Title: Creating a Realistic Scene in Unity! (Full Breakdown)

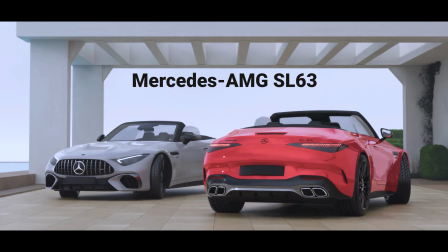(0:12)
Hey guys, it's Sam here and welcome back to the channel.
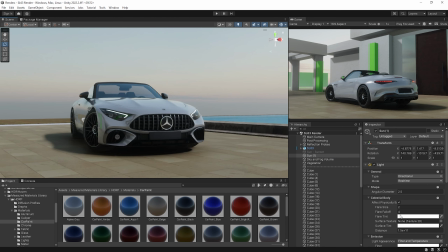(0:15)
So I decided to spend some time getting into my flow again, so I made this quick render of a car that I've been drooling over for a while. The brand new SL63 AMG from Mercedes.
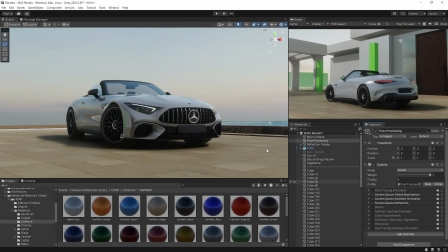(0:26)
So in this video, I'm going to break down how I achieved this look in Unity and made the render come true.
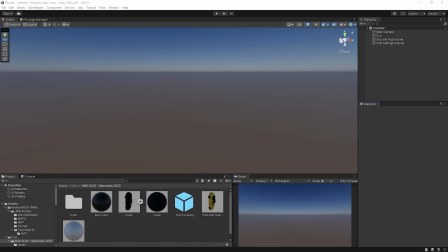(0:32)
So let's get started. First of all, I found some photo shoots of this car online,
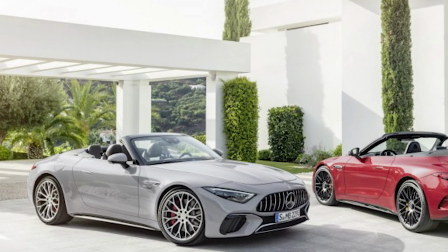(0:36)
which was in front of this really nice house with an altar or like a pathway to the left side, which I really liked.
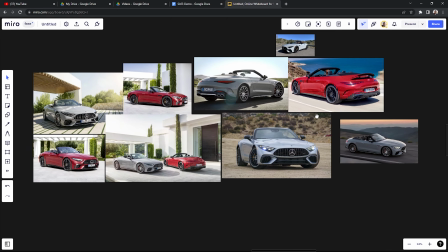(0:43)
I found some additional Perspectives of that house to give me an idea of what I could go for and put these together in a mood board I also
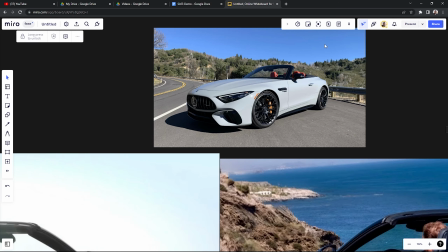(0:49)
put some other pictures of the car in different environments to get a correct idea of How the lighting should look and how the car should
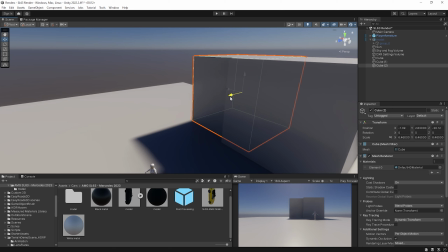(0:56)
reflect that and then this will basically help me conceptualize the idea. To put together the basic shape of the house, I started placing down some cubes in my scene.
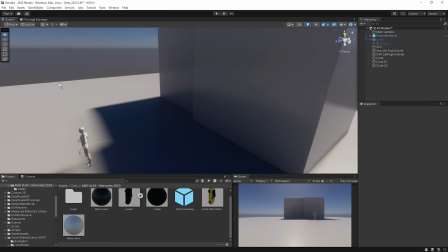(1:05)
I also imported the humanoid from the starter assets pack which is accurately
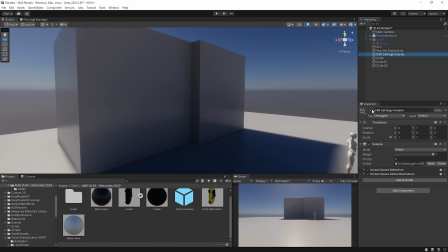(1:10)
scaled to the average height of a human so that I can scale everything in the scene appropriately.
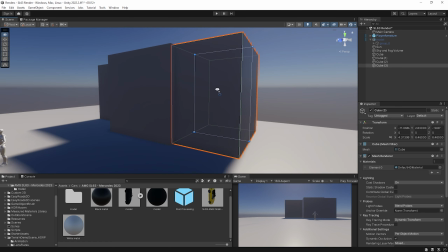(1:15)
This pack by the way is available for free on the asset store and it's something our team created while we worked at Unity Technologies as employees, so make sure you grab it.
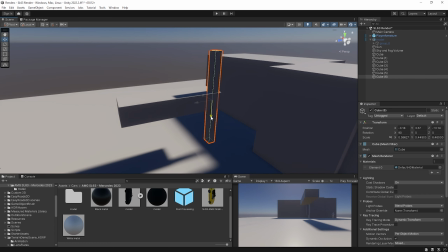(1:23)
It's free and it's available out there. The important factor in this starting stage is just to lay out a draft of what the house will look like.
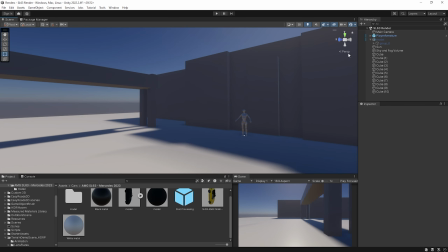(1:31)
Materials, textures and even reshaping and perfecting the house is not important for now.
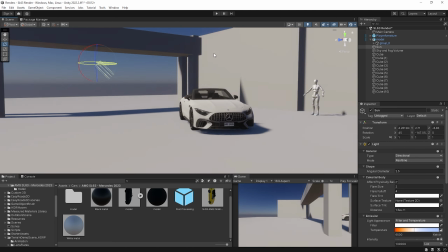(1:36)
I just want to prepare the fundamentals necessary to make it to the final shots.
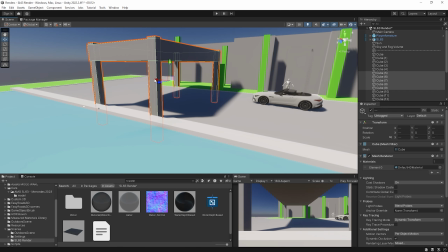(1:41)
Once I felt ready with the background I started by adding the car model into the scene.
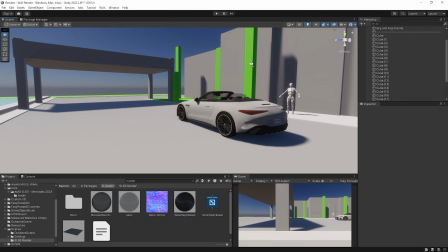(1:46)
I added one single light source and this was basically the direction of light from the Sun.
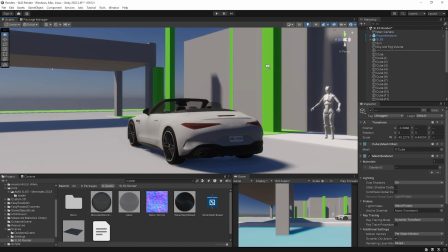(1:51)
The goal is to get a light source accurate enough to start playing with the composition in which the car
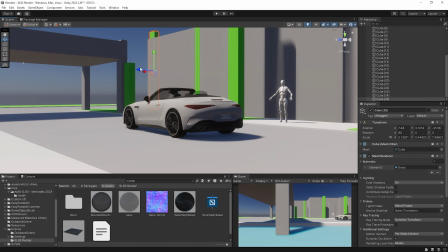(1:56)
appears and identify the realistic values for the materials of the car that we're gonna use.
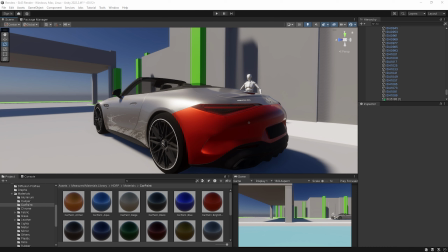(2:02)
Speaking of which, I am using the measured materials library which is a free materials pack from Unity. So I started off by painting the car in red by using the car paint material in the measured materials library.
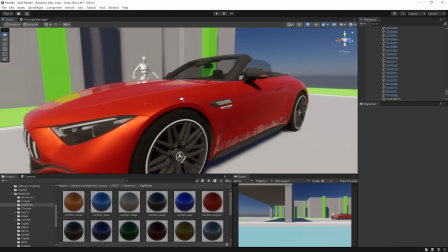(2:14)
I'm not trying to put materials everywhere for now but I do put them on some
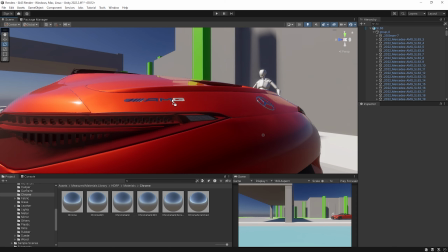(2:19)
pieces that are necessary which will be accounted for small details later on,
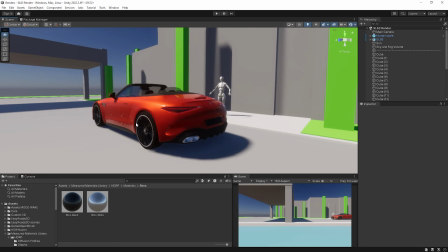(2:24)
such as like the rims and the exhaust tips. I then position the camera somewhere where I feel it would look good in the final shot in terms of composition.
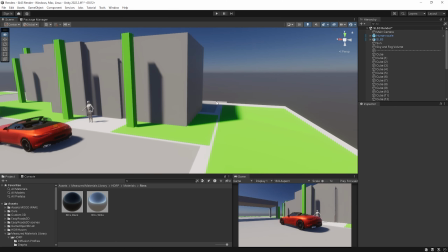(2:32)
I just move piece by piece, layer by layer and iterate.
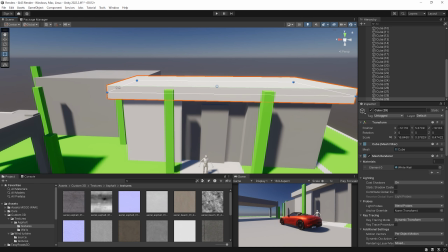(2:36)
And I think that word iteration is key here because I will for sure have things that I'm going to want to change anyway.
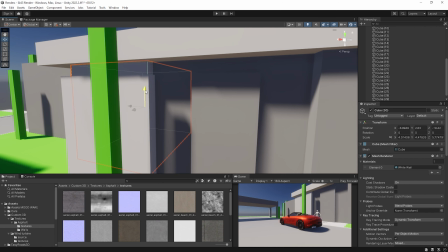(2:42)
So why spend so much time in the beginning perfecting everything before the big picture is in there so can see what it looks like and what the faults are.
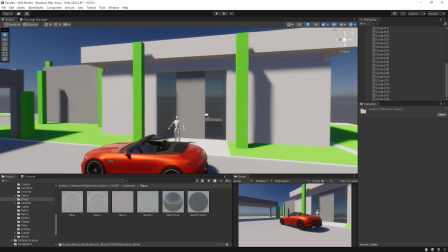(2:50)
Let's continue by adding some details such as the windows next to the door,
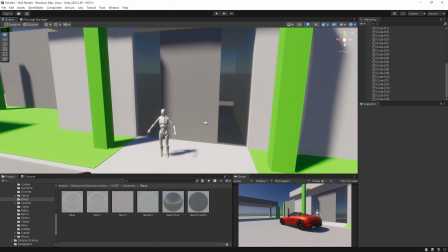(2:55)
the depth at the top of the walls between the wall and the roof, and the individual pieces in the pathway roof.
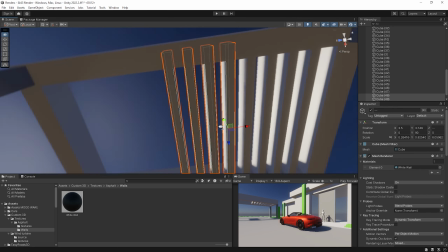(3:01)
This will give us a bit more advanced shading while remaining minimalistic. And now it's my favorite part.
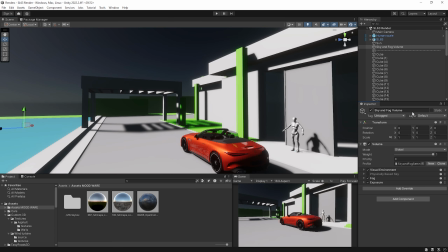(3:07)
It's time to play a little bit more with the lighting and reflections. Let's change from the physically based sky to an HDRI.
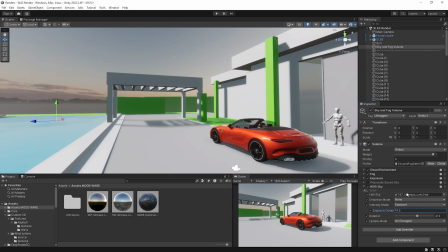(3:15)
This will help us improve the ambient light of the scene and the overall vibe and colors from an HDRI that I actually like to use.
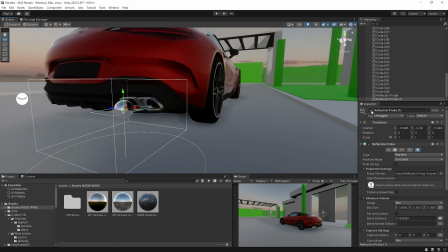(3:24)
We'll also put down our first few reflection probes to try and darken the inside bits of these exhaust tips.
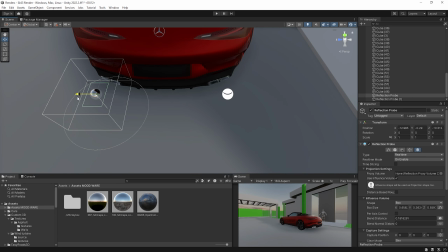(3:30)
We attached a metal material to the tip so naturally they will be very reflective overall,
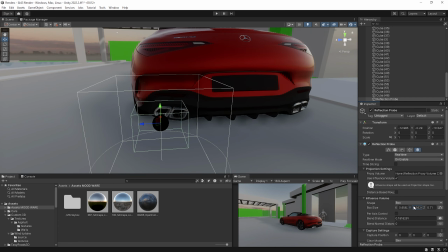(3:36)
but truly what we want is the outer bits to reflect, not the inner bits.
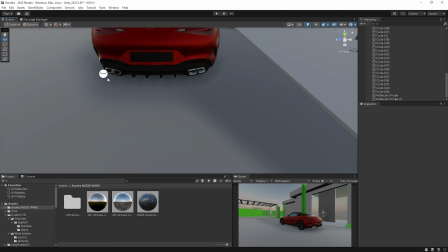(3:41)
So a reflection probe will help us capture the light both inside and outside of the tips. and darken that part of the car.
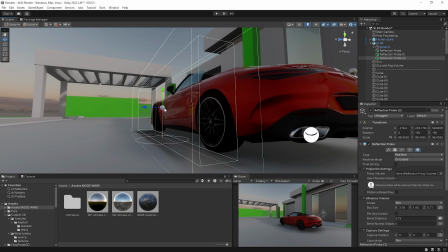(3:47)
I will also put some reflection probes on the rims and around the car to experiment with the reflections.
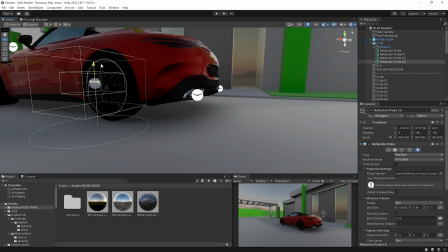(3:52)
And this is also why, like I said before,
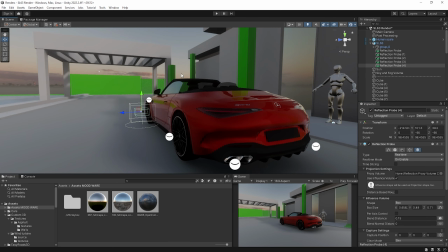(3:55)
it's important to put the materials on these parts that will actually make a big difference, even though in scale they might actually be pretty small.
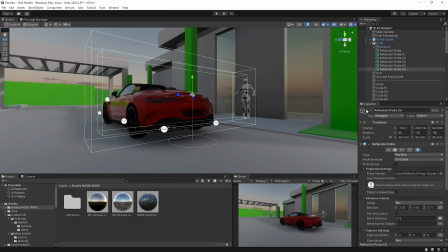(4:02)
But if you don't nail the reflections inside of an exhaust tip, you're screwed. Like that, that render is gonna be so bad.
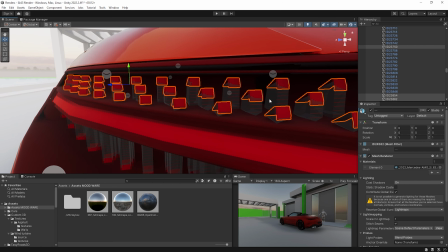(4:09)
I'm gonna go ahead and create a new material for the rear lights of the car.
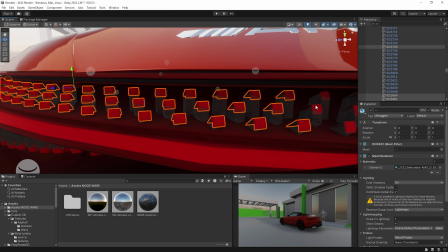(4:12)
This material is just gonna use the emission field extensively, meaning no textures, you know, nothing else.